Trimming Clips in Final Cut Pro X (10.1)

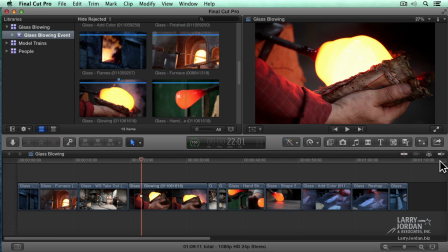249s
When it's gray, snapping is off. You want snapping off for trimming.
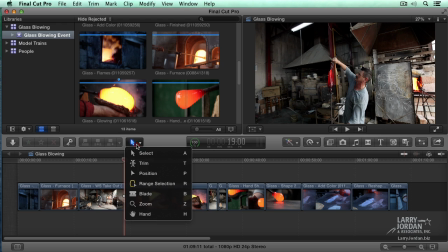254s
Well, let's take a look at some really simple trimming first. Let's go back up to our toolkit here and select the razor blade tool.
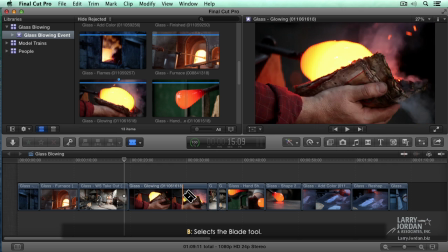262s
Keyboard shortcut is the letter B. We can drag inside any clip. And let's say I want to cut the clip right there.
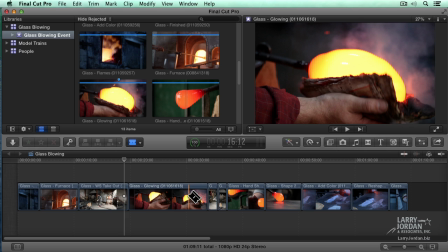269s
Notice the orange line that indicates where the cut is going to occur. Click the mouse and boom, it's cut.
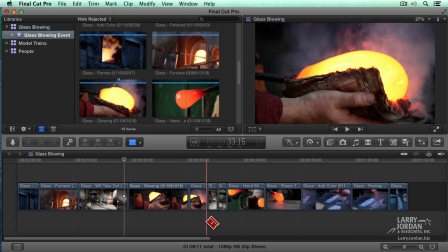275s
Now, this is new. And for people that have never used Final Cut before, you're going to say, who cares?
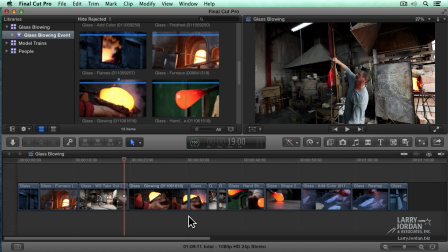280s
But for people that have been using Final Cut since the beginning of time, this is really neat. Go back to the toolkit, go to the zoom tool. I'm just going to zoom out to fill that region. See that dotted line right there?
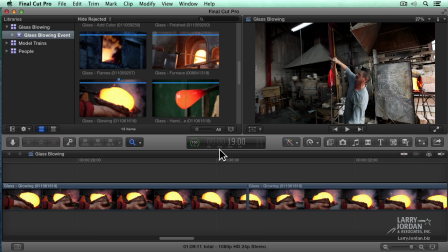291s
That indicates what's called a through edit. There's no change in video. There's no change in audio.
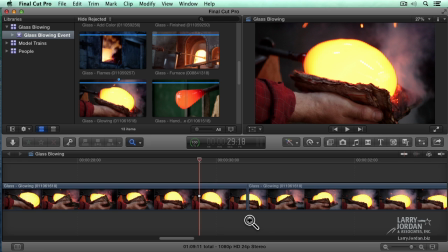298s
There's no break in time code. It's just a cut in the middle of a clip. And up until now, we could not fix these, but now we can. Select both sides of the through edit. I just simply dragged a marquee to select both clips before and after the edit.
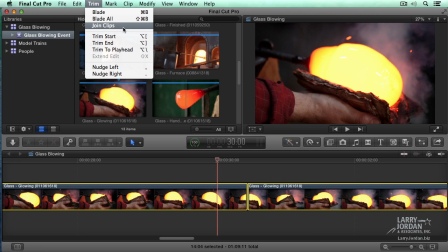314s
Go up to the trim menu, say join clips, and that through edit is gone.
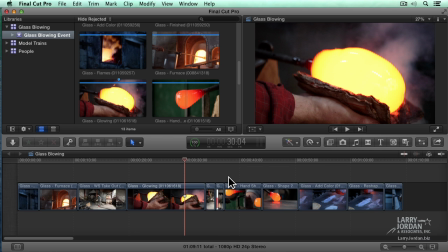319s
The clip is back to being a single clip. Now, in point of fact, the world does not end if you've got a bunch of through edits in your project. Nobody can see, but it drives editors nuts because it spoils the visual look of our timeline.
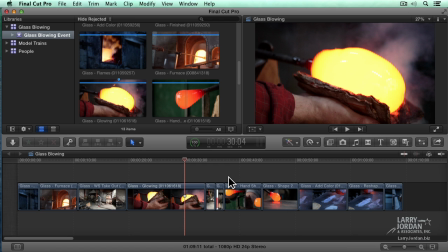333s
Now we can fix it. It's a small thing, but I was jumping up and down when I saw it.
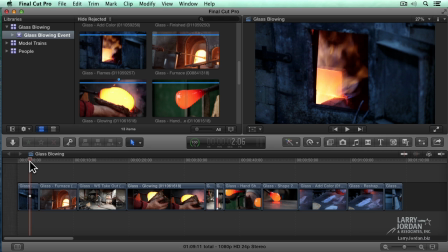339s
Let's take a look at a shot here. If I play this, we've got the fire going to him pulling some glass out of the furnace.
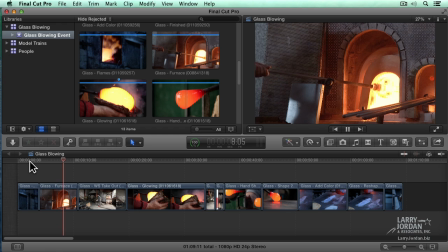347s
Watch closely. Look at the shape of the glass. Okay, I'm going to stop it right there. It's more like a vase shape. Okay, but now look what happens when he pulls it out.
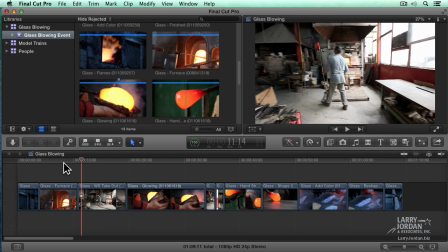359s
It's not a vase shape, and it's not even the same color.
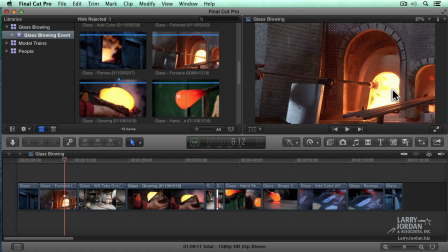361s
The shot order is correct, but what we have to do is mask the fact that this was shot in one city and this was shot in a different city.
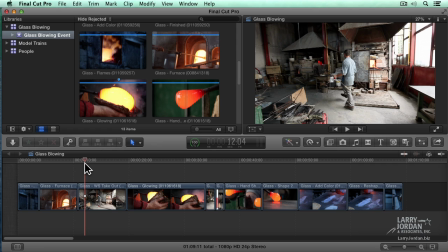370s
The process is the same, but I got to hide the fact that I'm looking at two different pieces of glass here. Trimming solves that. Editing puts our shots in the right order. Trimming smooths the action.
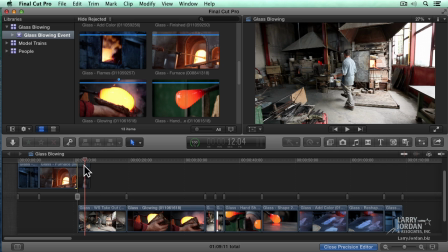382s
The easiest way to trim is to simply double-click on an edit point. Double-clicking on an edit point opens the precision editor.
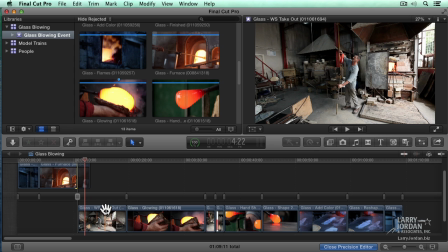389s
You can do the same thing with Control-E. The outgoing clip is on top.
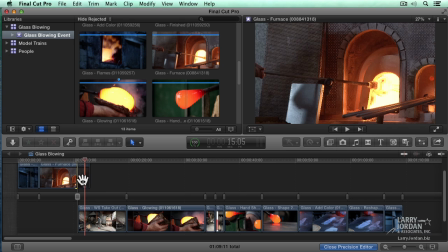393s
The incoming clip is on the bottom. Notice when I click on this clip, there's a yellow border here indicating that I've got handles. That darker gray area represents extra video after the out, but there's no handle down here.
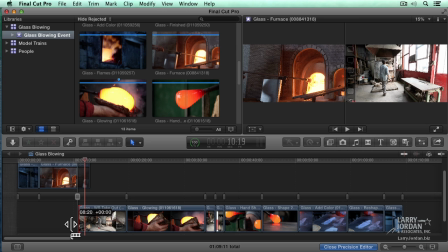408s
As I drag this, notice the beginning of the clip is red, meaning I'm at the very beginning of the clip. But I can change this up here by grabbing the out. I'm doing a ripple trim. I'm just adjusting one side of the edit. I'm going to find it where he just starts to pull it out.
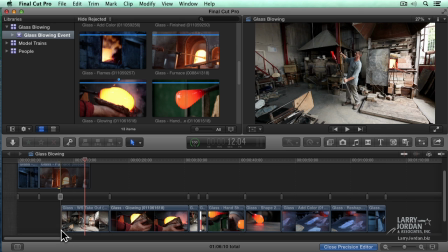426s
So the move just starts right there and stop. Then I'm going to go down to here and find the spot.
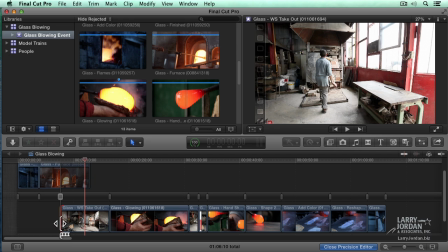432s
There it is. We'll just take it right from the very beginning. Lock that edit in place by pushing enter.
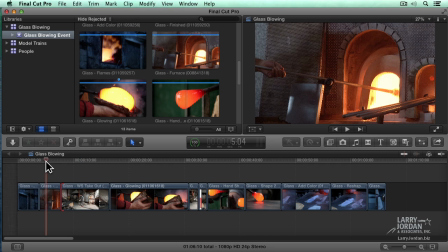438s
Now when I play this,
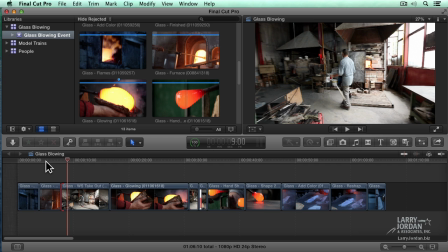443s
the action flows much more smoothly. Well, let's watch this a little bit further.
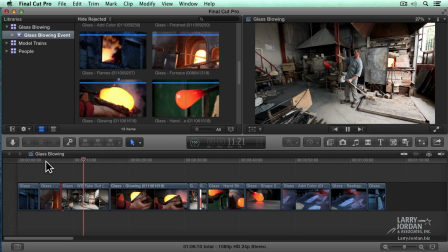447s
Do one more trim here. He picks it up and starts to trim the glass.
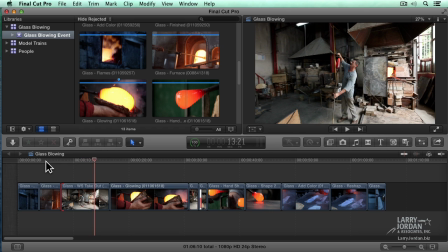452s
Notice the color of the glass. Notice the shape of the glass. I cut to the next shot.
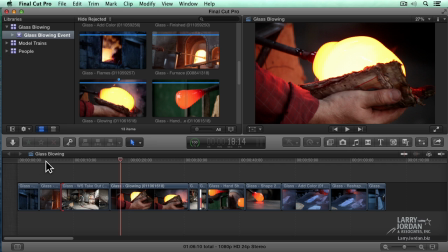459s
Different shape, different color. Actually, different color. Hand and shirt. But I love the drama of this shot.
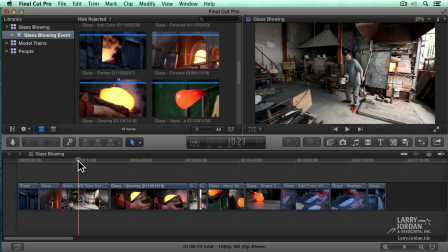465s
So I want to get the glass out of the furnace, but I don't want to dwell on it, and I don't want people to notice what the color is.
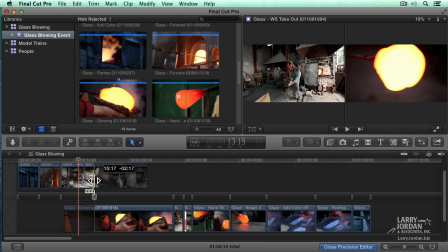471s
Double-click the edit point. This time I'm going to trim this way back. So he just starts to flip it up right about there.
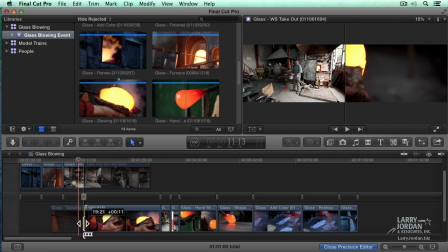479s
Trim this one in, grab the bottom and drag it, and find the spot just before his hand reaches in. The left-hand picture shows the out of the outgoing clip.
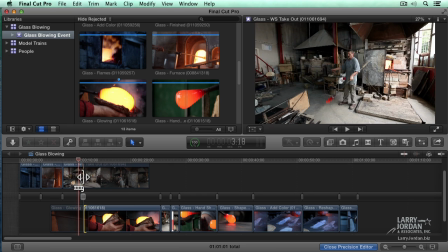491s
That's the one that I'm adjusting right now.
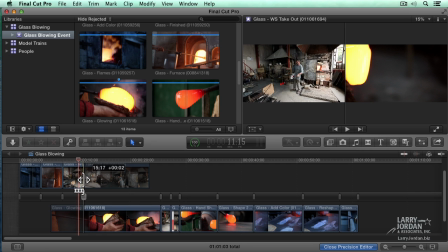493s
The right-hand picture shows the incoming clip, the one at the bottom.
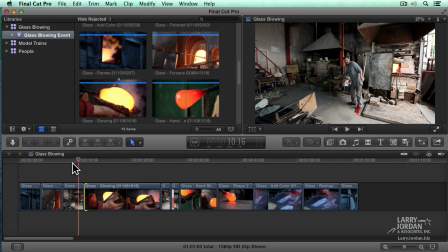500s
When I'm happy with my edit, press the return key. Now when I play this, he takes it out, flips it up,
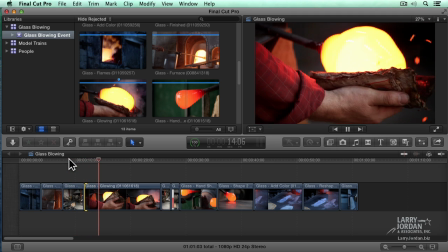506s
and before we can even see what's going on and pay attention to the color of the glass, we're into something different, and you say, wow, look at that, even though obviously it's not the same. But we're masking that fact by doing trimming.
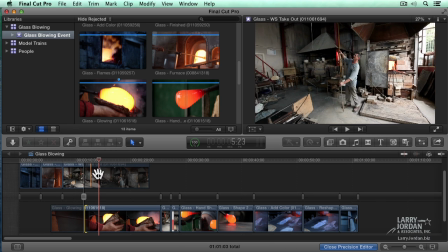520s
When we're in the precision editor, I can trim one side of a clip by going up here, the other side of a clip by going down here,
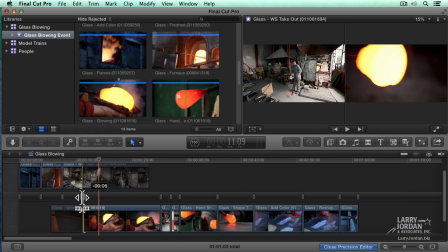528s
or roll the clip, trim them both at the same time to figure out what is the best spot. Where should I precisely switch from the left-hand shot, the outgoing clip, to the incoming shot, the right-hand clip?
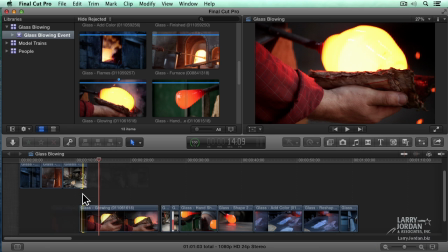541s
When you're happy, press the Enter key.
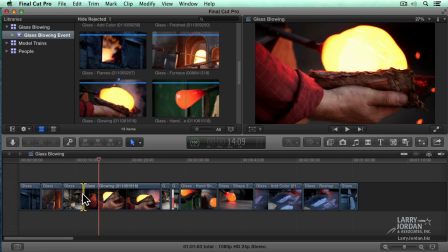545s
Now, the precision editor just works the primary storyline, and it doesn't do audio by itself. It does video and audio sync to video. But still, for the visual process of seeing what handles are and how you trim and what happens when you move,
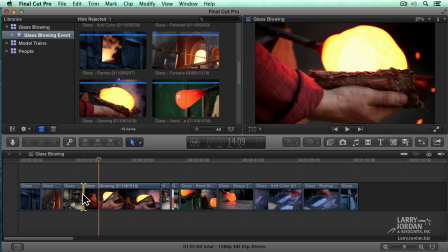560s
the precision editor can't be beat. We can still do trimming, though, with the arrow tool.
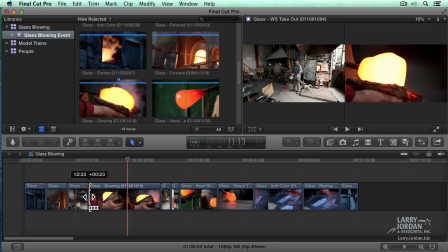566s
If I grab the edge of a clip and drag it, I'm doing a ripple to the in. This is sometimes helpful for experienced editors who don't need to see the precision editor.
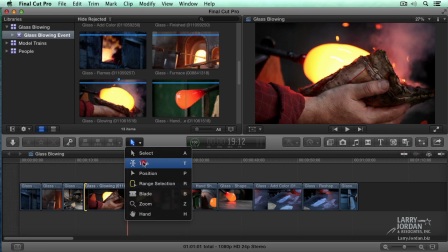576s
Or if I go up to the trimming tool, keyboard shortcut is the letter T,
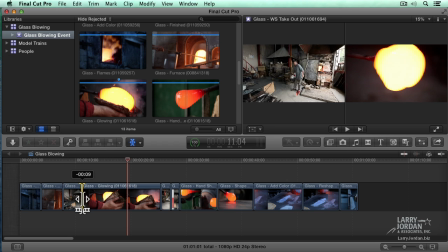580s
and click and drag, I'm now doing a roll by dragging the tool back and forth.
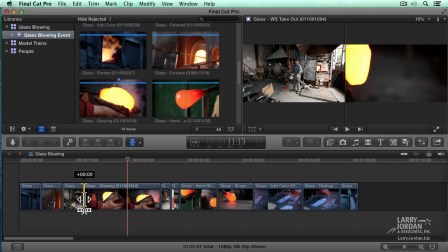585s
This is exactly the same thing I could do inside the precision editor without having to open the precision editor.
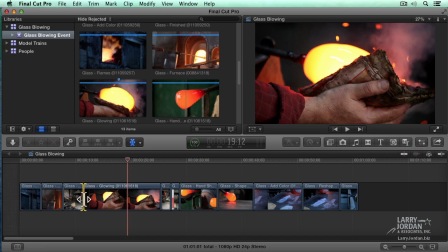591s
This is also useful for trimming clips inside connected storylines where the precision editor does not work.
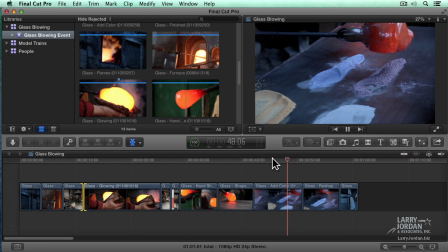598s
I have one more thing I want to show you, which is down here. They're applying glazes to the very hot glass, and notice I've got a bad jump cut here as they go from glaze 1 to shaping the glass.
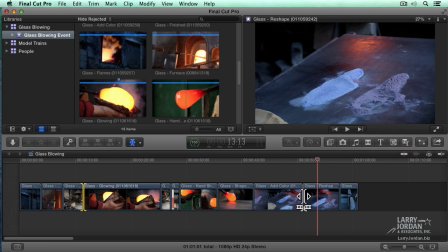612s
But it's important for me to see how those glazes get rolled. I want to apply a dissolve, a transition, between one shot and the other. To do that, select the edit point, type Command T,
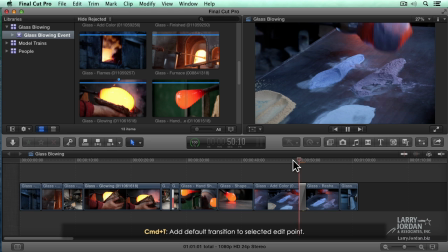625s
and now we have a smooth dissolve, implying the time has lapsed.
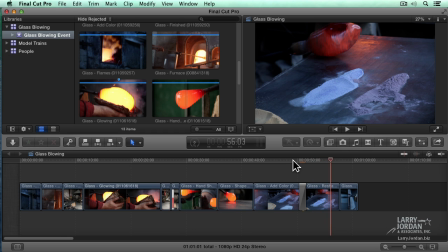630s
We've got a change in time or place, which is what a dissolve means, as we go from one shot to the next. We can delete a transition by highlighting it. Remember, select something, do something to it, click it, hit the delete key, the transition's gone.
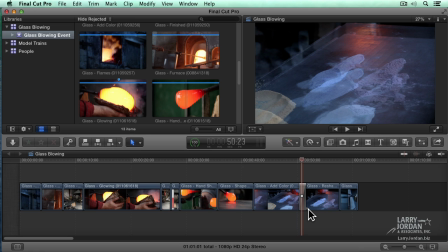645s
We apply the transition by selecting the edit point and typing Command T. There's more we can talk about with transitions. We can change their time. We can do a bunch of adjustments. We'll talk a lot more about that in Chapter 12.
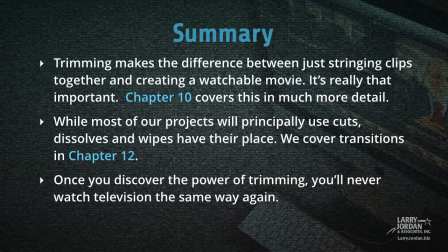661s
Trimming makes the difference between just stringing clips together and creating a watchable movie. Trimming's really that important. Chapter 10 covers this in much more detail. While most of our projects will principally use cuts, dissolves and wipes also have their place. We cover transitions in Chapter 12.
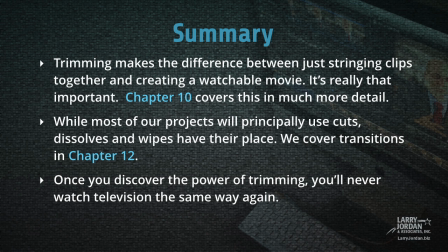682s
Once you discover the power of trimming, you'll never watch television the same way again.
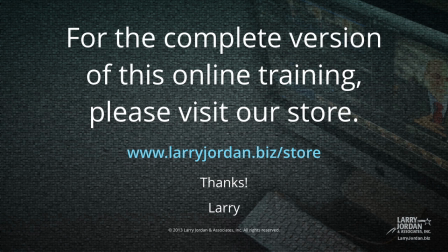689s
This has been an excerpt of our most recent Final Cut Pro 10 training covering workflow and editing. For the complete version of this online training, please visit our store at larryjordan.biz/store. And thanks